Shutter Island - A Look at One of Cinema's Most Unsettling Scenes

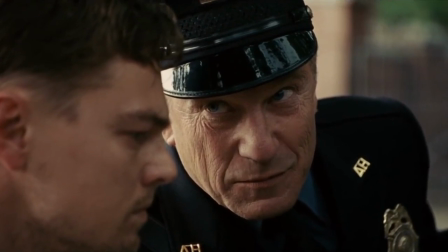(4:18)
This scene is disturbing in of itself. However, as with every other scene in the film, it takes on new meaning upon rewatch.
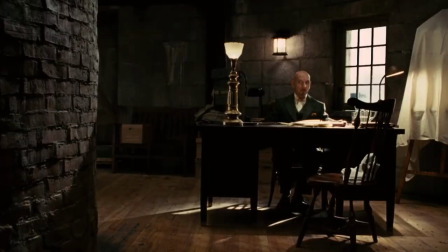(4:25)
At the end of the film, it is revealed that Daniels is not a marshal. He is a patient on Shutter Island.
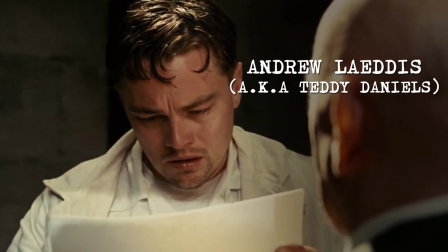(4:32)
In fact, he is Shutter Island's most violent patient.
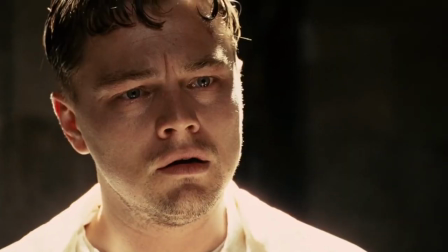(4:36)
Who, in an effort to wipe his brain from the knowledge that he killed his wife in response to her killing their three children,
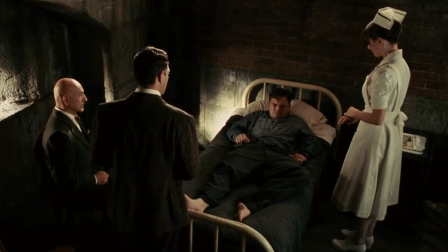(4:42)
has tricked himself into believing he is an entirely different person. Then, in a highly sympathetic effort to bring him back to sanity and avoid a lobotomy,
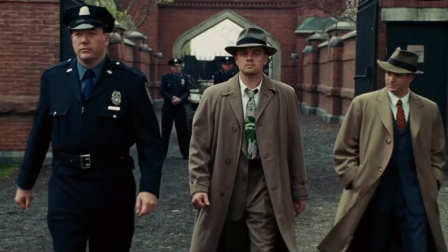(4:52)
Ben Kingsley's Dr. Cowley has the entire island act out the imagined scenario of Daniels investigating a fake disappearance.
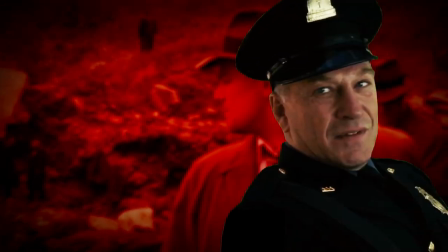(5:00)
Everyone goes along with this, except this one warden. He could give two fucks about Cowley's plan.
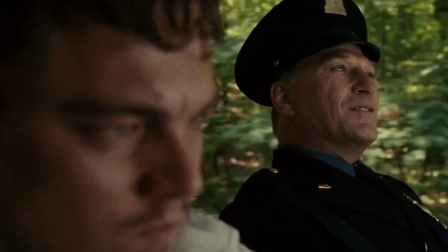(5:06) Cowley thinks you're harmless, that you can be controlled, but I know different. You don't know me.
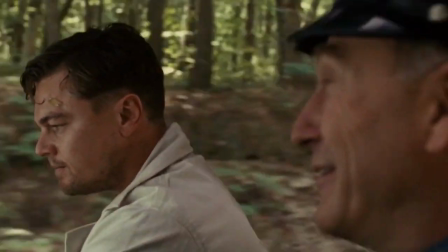(5:12) Oh, but I do. You don't, you don't know me. Oh, I know you. We've known each other for centuries.
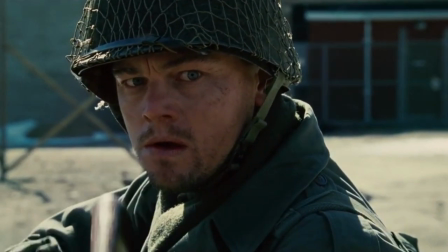(5:18)
At first, we and Daniels put the warden's skepticism down to the knowledge of Daniels' prior acts as a soldier in the war,
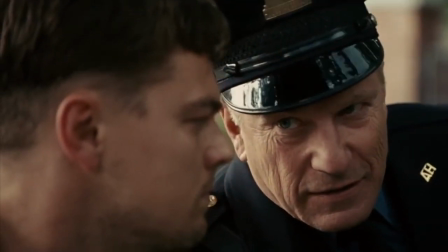(5:26)
even though one could ask, how would he even have any of this information?
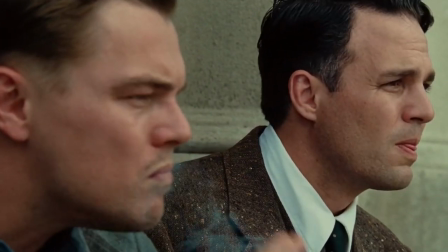(5:30)
However, it's only on the second watch we realise he is actually referring to Daniels as a patient right now.
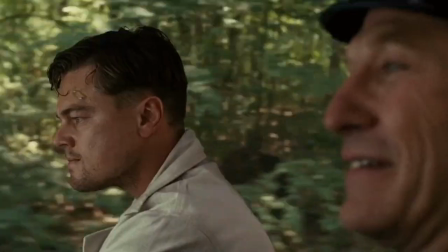(5:42)
This warden guy essentially spoils the film in plain sight, and we don't even notice.
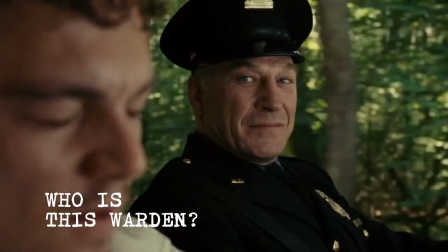(5:48)
Which brings us back to that second question, who the heck is this guy? Well, we don't really know.
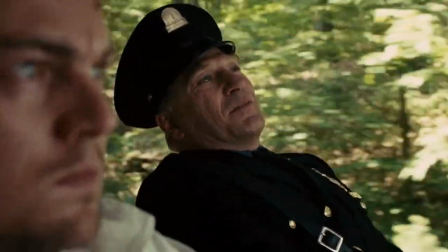(5:54)
His constant reference to God, and how he talks with absolute certainty about what God once makes me see him as like a devil figure on Daniel's shoulder.
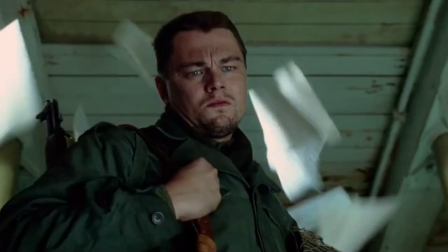(6:03)
I mean throughout this scene he's literally framed this way, speaking aloud Daniel's worst fears about himself.
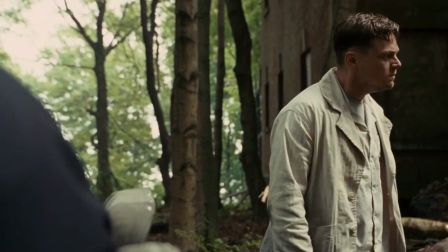(6:10)
And that's maybe why Daniel's is so resistant to this warden. Sure you could put it down to him not trusting anyone but this is extreme.
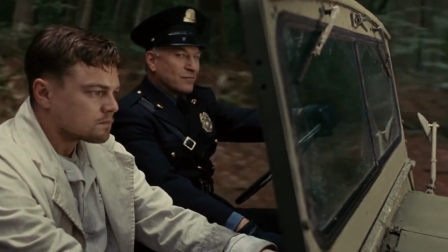(6:19)
For the majority of the scene he can barely look him in the eye. Notice warden is also an anagram for Andrew.
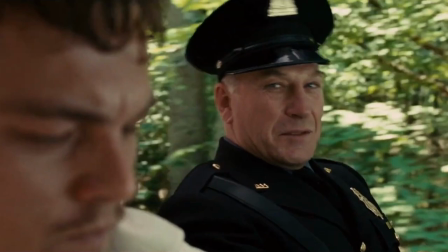(6:26)
The warden symbolically is a reflection of Daniels' true self that he cannot face.
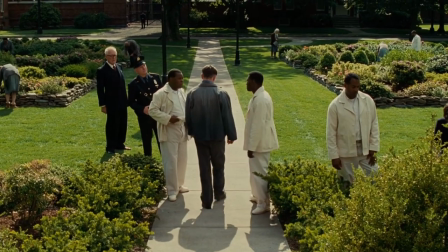(6:32)
And in the end, he is right. Daniels cannot be fixed.
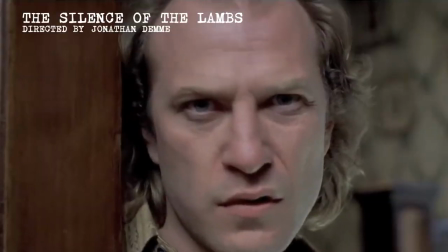(6:37)
It's a masterclass in subtlety from actor Ted Levine, who many will recognize as Buffalo Bill from The Silence of the Lambs.
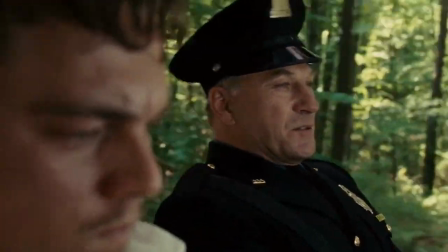(6:45)
This dude treads the line between charmingly charismatic and absolutely terrifying just perfectly.
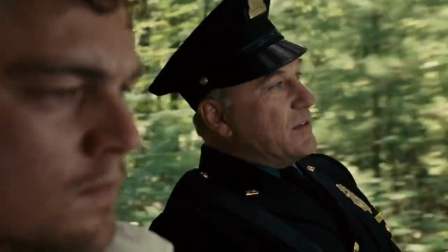(6:51) The constraints of society were lifted and I was all that stood between you and a meal, you would crack my skull with a rock and eat my meaty parts.
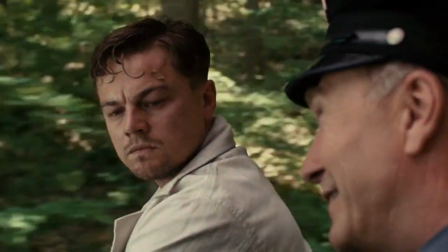(6:59)
The scene is truly unlike any other in film history. Well almost any.
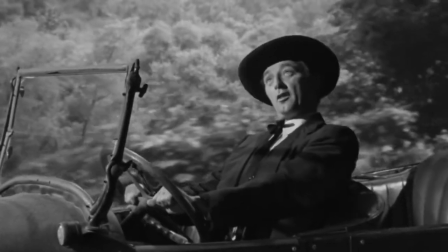(7:05) Well now what's it to be Lord? Another widow? How many's it been?
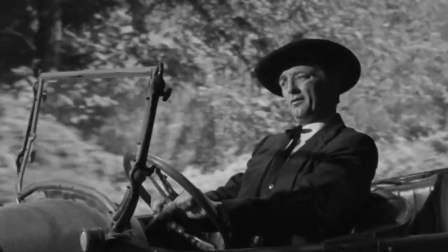(7:11) Six? Twelve? I just remember.
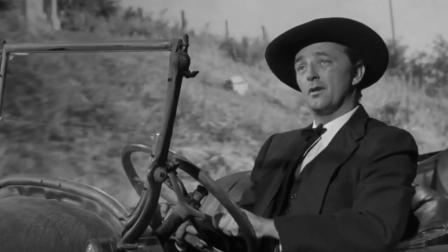(7:16) Sometimes I wonder if you really understand.
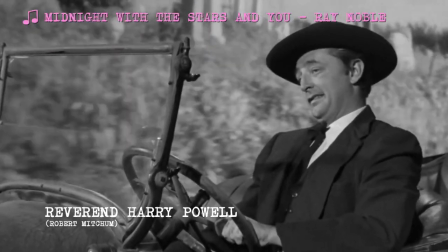(7:22) Not that you mind the killings. Your book is full of killings.
This is Robert Mitchum as Reverend Harry Powell in the 1955 film The Night of the Hunter.
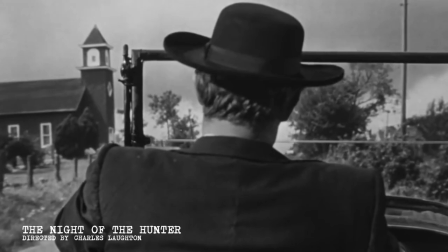(7:31)
Here, Powell speaks with a pleasant demeanor, one-to-one with God.
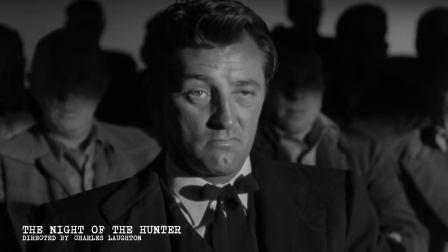(7:35)
And if you're not paying attention like me the first time I watched this film, you'd miss that he's actually discussing murdering women in his spare time.
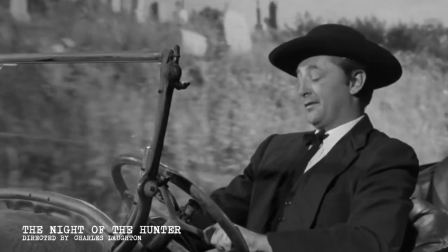(7:43)
If you haven't seen this film, well, you really should. It's ridiculously ahead of its time and Scorsese clearly plays homage to it in this scene,
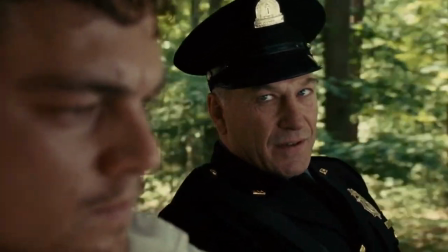(7:52)
from the discussions about God and violence to the obvious forest green screen.
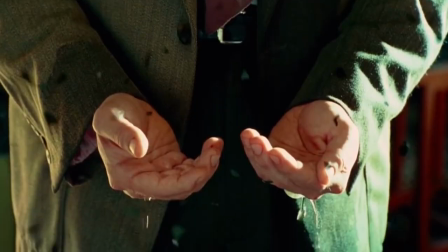(7:56)
I've seen people comment that this more noticeable green screen is used to hint that Daniels is operating in a false reality.
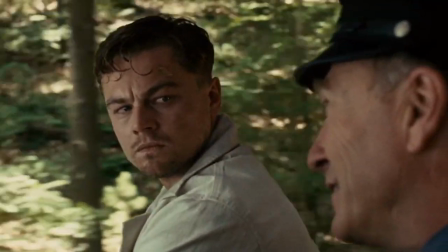(8:03)
I don't know if this is true, but I am fairly certain Scorsese used this green screen to deliberately call attention to itself.
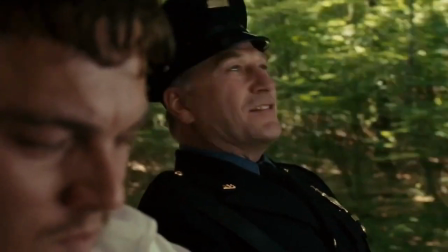(8:10)
For me, the two things that make this scene so unsettling are its uncanniness and ambiguity.
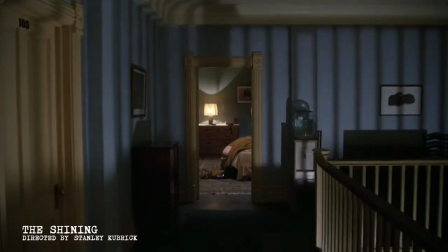(8:17)
Uncanniness being the feeling of watching something that at first glance is entirely normal and unassuming, yet is also ever so slightly wrong in every possible way.